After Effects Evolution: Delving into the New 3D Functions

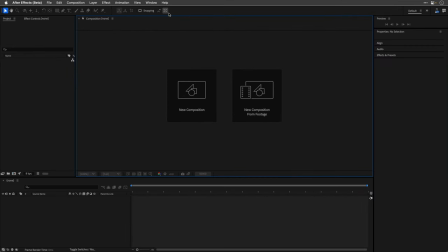So things are going to look a little different, but no buttons or features or menus have changed their positions.
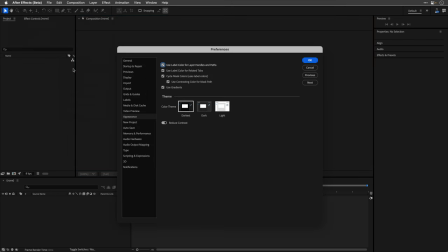You now have three new themes to choose from: darkest, dark, and light.
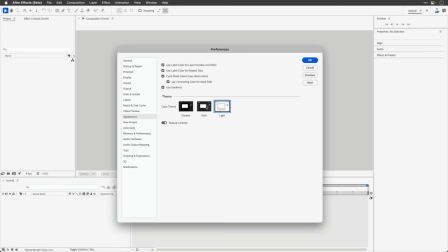Oh my god. I think I'm going to stick with the dark one, as to me, it looks the best.
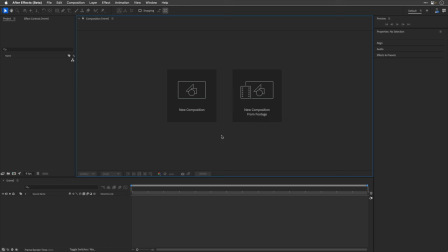Okay, so this was a minor diversion, and now back to the third example.
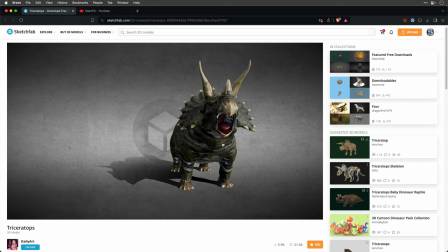This is Terence, your everyday Triceratops, which for me is a very difficult word to pronounce.
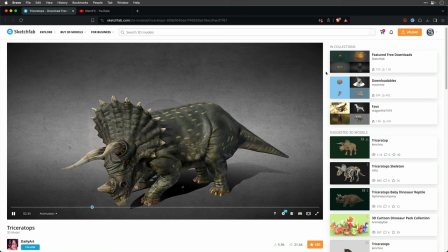So I named this guy after one of my favorite villains actor of all time.
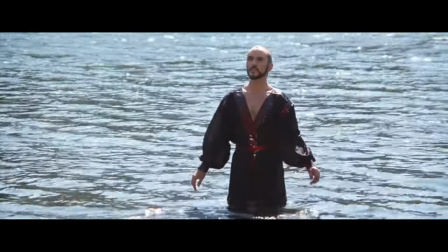So this is Planet Houston.
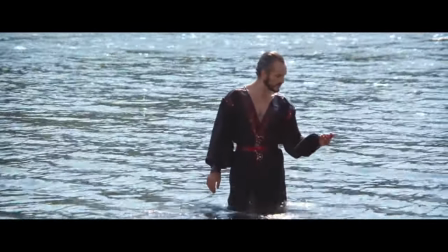A very strange surface.
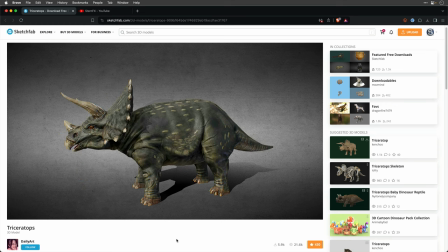Now you can download this model from the link down below and do it after you credit Daily Art.
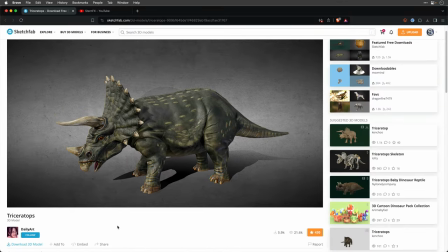So thank you so much, Daily. Again, I'm borrowing this comp that appeared in one of my previous tutorials.
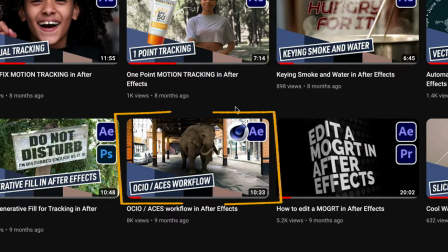This one is about the OCIO ACES workflow in After Effects.
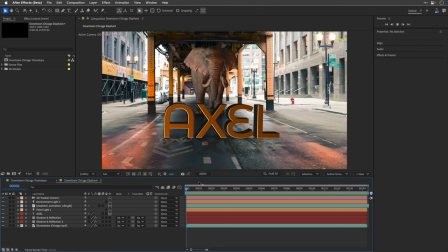Check it out, it's really cool. So instead of Axel the elephant, I've placed Terence the Triceratops,
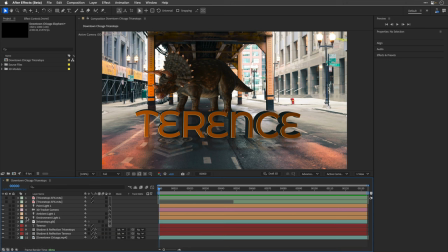enabled the animation track for him, and used an environment light to try and match the lighting conditions. Now you can achieve that by playing with the X and Y rotation. I then placed an orange point light near the dinosaur legs to
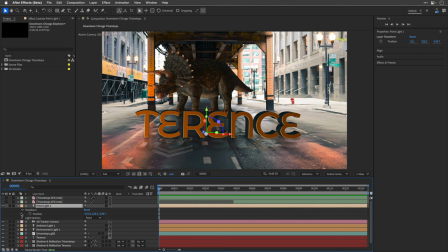create the orange spill from the big 3D text in front of him. And finally, I'm using a couple of 2D layers, again with the calculation effect,
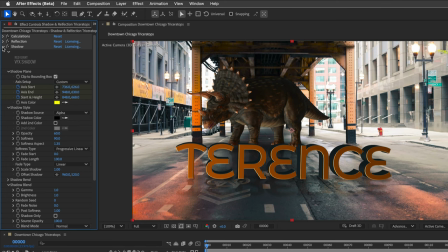accompanied with the reflection and shadow plugins from Red Giant VFX Suite.
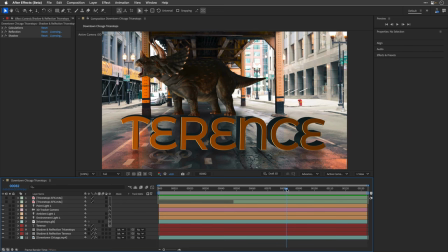And this is just to help us to cast shadows and reflection on the floor. Currently, and unfortunately, we can't use shadow catcher layers or reflections with the advanced 3D renderer.
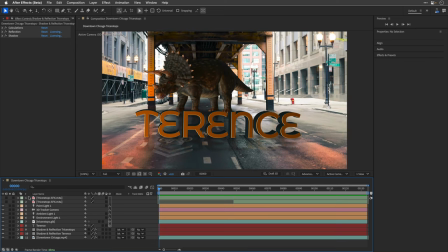I'll tell you more about it towards the end. So in this case, I needed to work around this problem using other tools.
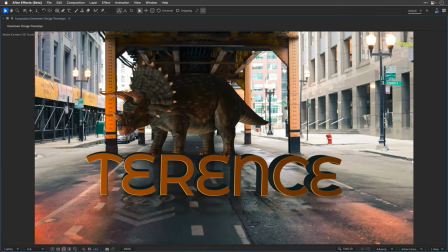And this is how this looks.
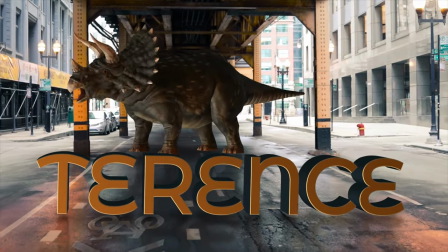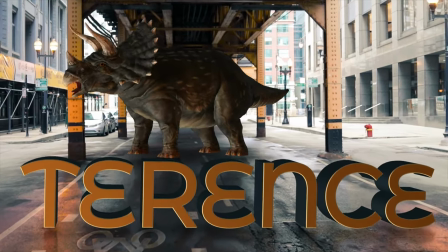I think it came out quite nice, if I can say so myself. The last example is probably the most ambitious of them all.
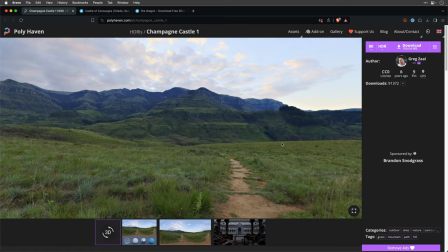The ingredients are an 8K HDR image from Polyhaven,
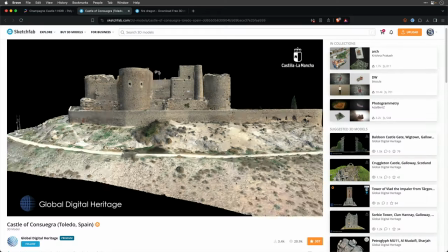a Spanish castle model by Global Digital Heritage,
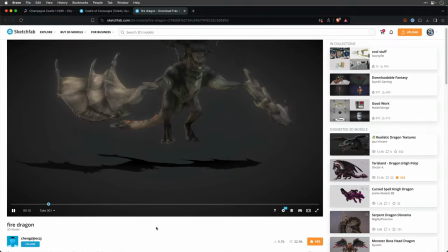and the star of the show, an animated fire dragon by Chengzajigzj.
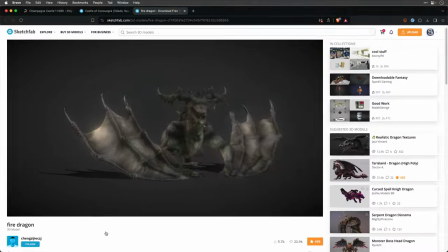Anyhow, I've placed all of them inside this composition,
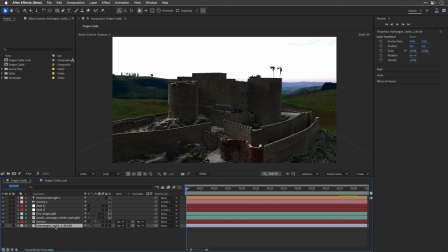added the HDR image as a source for the Trapcoat Horizon effect. Now you can also create a similar look using the built-in CC environment,
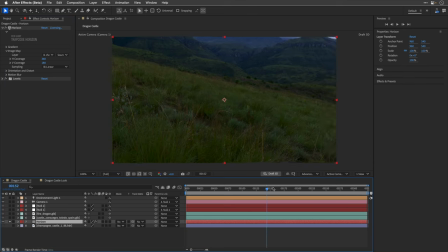but I think that Horizon is going to give you better result and with much more options.
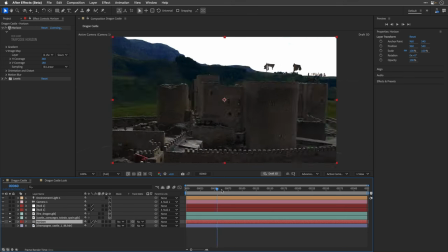Then I drag the castle into the comp and then place the dragon on top of one of its helipad platforms.
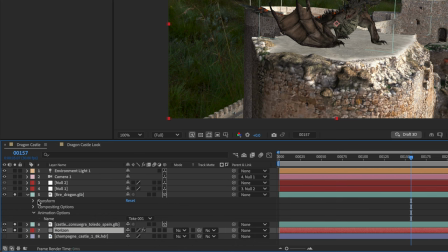Next, I've enabled the embedded animation track for it, and I animated the camera using two orbit nulls to create this
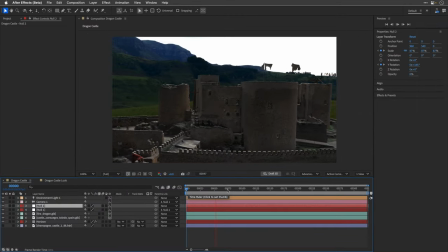drone-like animation path coming from behind the castle and orbiting around the creature.
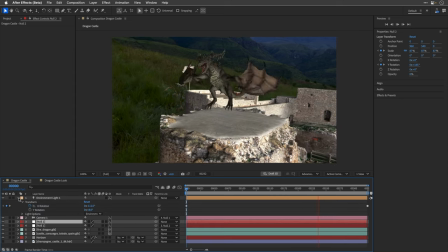Then I've played as usual with the X and Y position of the environment light and also
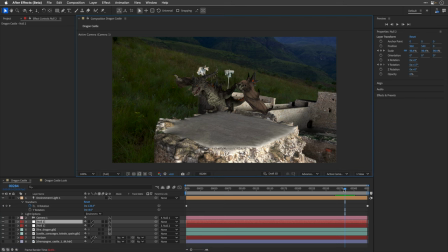animated the X value so we can see the shadows underneath the dragon.
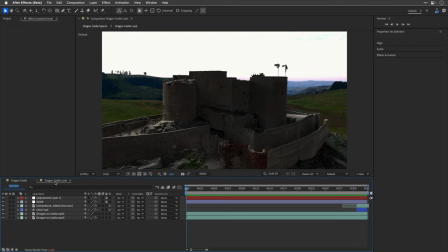And then, of course, I rendered this composition and use the render file as a base for my main comp.
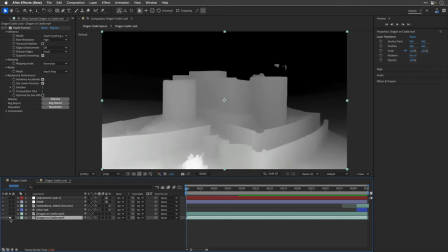Here, I've duplicated the render and applied the depth scanner effect, again, a third-party tool, to the lower copy,
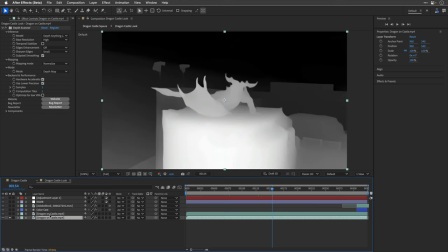and this can create a blur map so I can recreate a depth of field effect.